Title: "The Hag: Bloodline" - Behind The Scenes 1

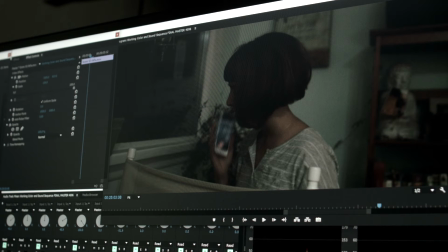[0:00]
One of the more mundane things we do here at Theymedia, we're a small indie company, so I mean we don't have these huge effects budgets, but we do have the ability to do some basic SFX, and we can do some pretty advanced stuff. But on our latest production, The Hag, there was some minor fixes.
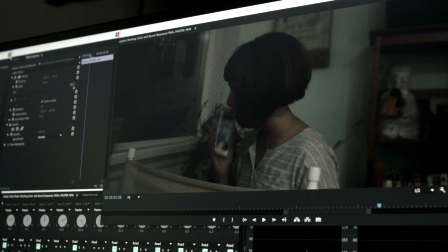[0:19]
I just thought I'd go over what they were, because this is the stuff that make or break a film, in our opinion. Me and the director argued quite a bit over the necessity of certain things, and this is all over the film. There's small fixes like this, and this was just for continuity.
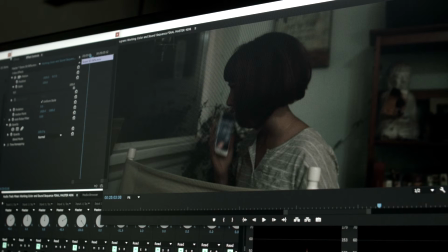[0:37]
We did this effect where there's a phone in her hand. Now, what I mean by that is there's actually no there is a phone, but it turned out to be a dead phone. So as you can see, we had to add that screen in.
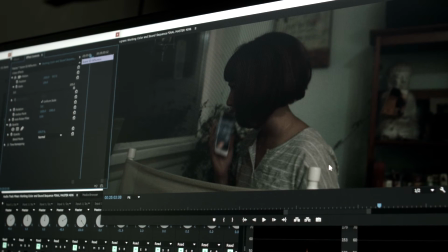[0:57]
What was unique about that is there was a blur, because we're filming at 23.976 or 24 frames per second, and so there's a motion blur that gets introduced, and so I had to recreate
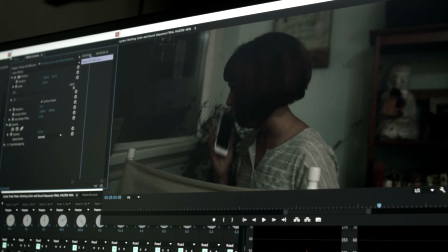[1:15]
motion blur, so that it was accurate. And as you see, it's not fully accurate. Like this was one of our test clips. The final one, it's a little more corrected, but the 3D angle, the realistic movement and shutter speed all had to be recreated.
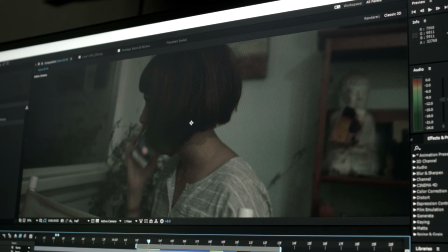[1:34]
And so, as you know, of course, we did that in After Effects, as you can see here. Here's the what I did is I took a fully color corrected shot, the shot that needed fixing, and then I put the iPhone screen on it.
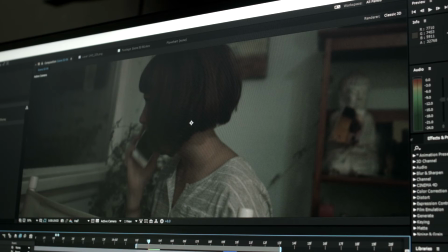[1:54]
As you can see, it's just a black phone. I wanted during production to just switch the phone to a black working one. We'd already shot with the white one, and then it would have been a mistake that people could have found. But me and the director, we saw that we saw that differently, and it came back to me. It was a do it in post.
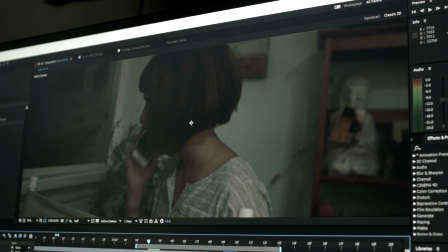[2:14]
I'm a very practical producer and director, and so I like to try to do it as much as I can, not in post. But it's a fairly simple fix. So you see the first shot. I've added it in.
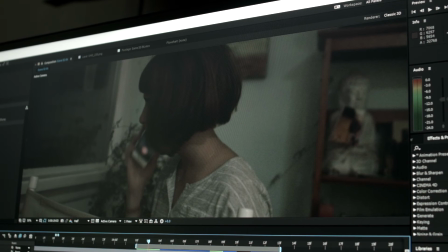[2:30]
You can see it pop in, and basically I had to put a glow on it. I had to do a camera lens blur, a hue saturation. I had to add noise to it, because it was too digitally clean.
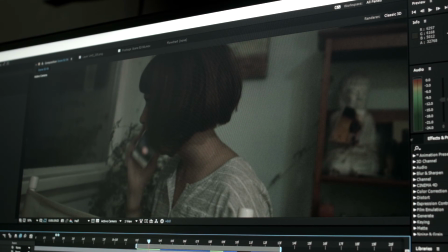[2:46]
It came from a super high resolution JPEG of a phone that we had, and so we modeled it. And what's kind of funny is it's I think she's got an iPhone 5 or 6, and that's I think the iPhone 7 screen, but at least we're up to date.
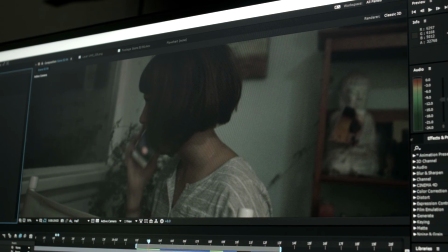[3:05]
So that's kind of funny little thing, and well, not me, I actually hand animated it, and we put the screen in. You can see it's actually a three-dimensional object, because in this particular scene she does rotate her hand,
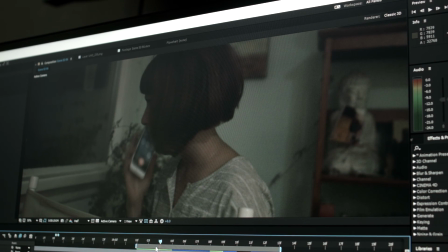[3:23]
so you can see from frame to frame it moves in a three-dimensional manner. So there you can really see it, and it turns, so the image actually turns. And as you see with the motion blur, there is actually some on there. It's not as much as the frame, but for a quick shot, I mean,
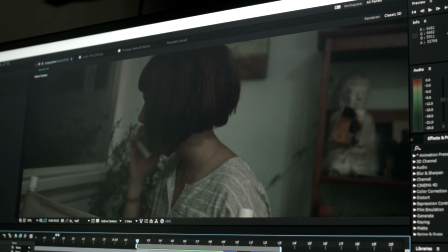[3:42]
we can get away with having 99% accuracy rather than 100% accuracy, because bam, see, it's done. And it's got that blur, it's got that it's got the look, and so that's good enough.
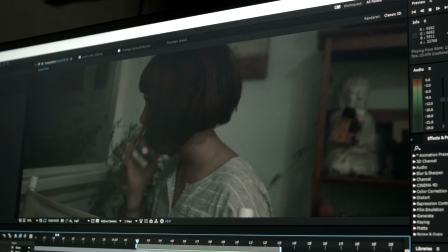[3:58]
That's a small fix that you have to do for continuity, right? And it's not there, as you can see.